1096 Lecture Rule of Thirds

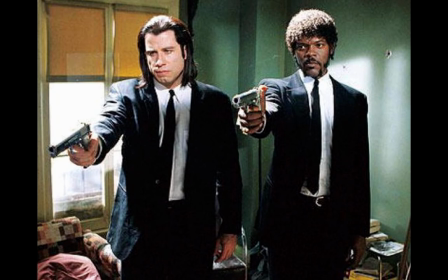[8:14]
Here in oops, my phone. I'm going to have to shut this off because you can't record these things without somebody calling you. Anyway, excuse me for that. In this shot from
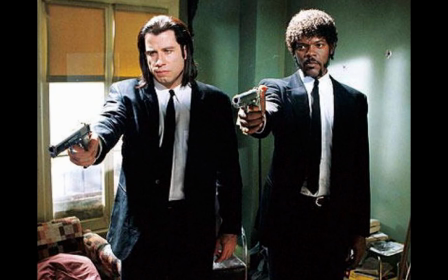[8:30]
Tarantino's Pulp Fiction, we have a classic scene, but look at how classic the rule of thirds here is.
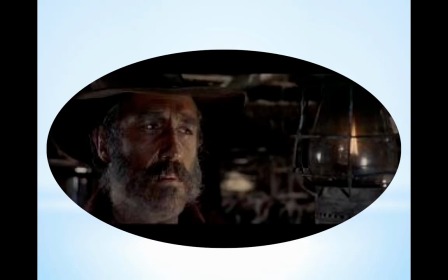[8:36]
Both killers are occupying their thirds. And here, the suspicious glance, balanced by the light in the upper third, not only gives us a balance,
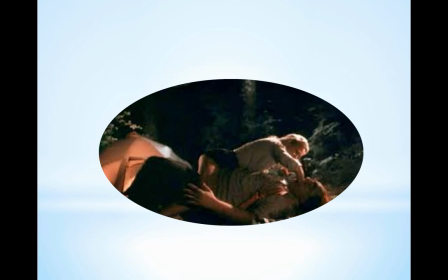[8:49]
but draws anticipatory feelings to the right of the frame. And even when we do fights and action scenes in the movies, here we see that, in this fight, she is on the upper right third and he's on the lower right third,
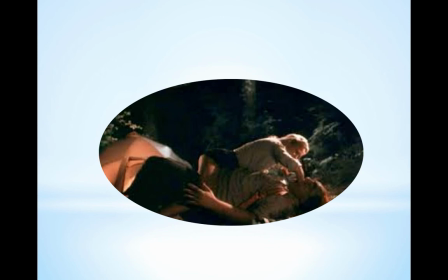[9:06]
and giving us a focal point, a balance, and yet there's a move to the action.
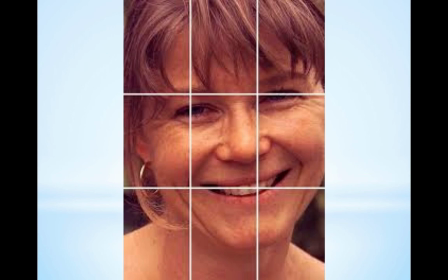[9:13]
So when we're looking at faces like this, where the eye line is occupying the rule of thirds, remember that in movies, some of our most arresting images have come in from eye lines like this.
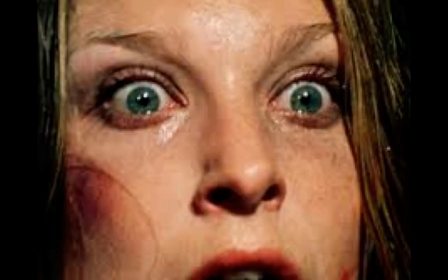[9:25]
This is from The Stranger. And of course, when it comes to horror movies, this is the kind of eye line that we're looking forward to.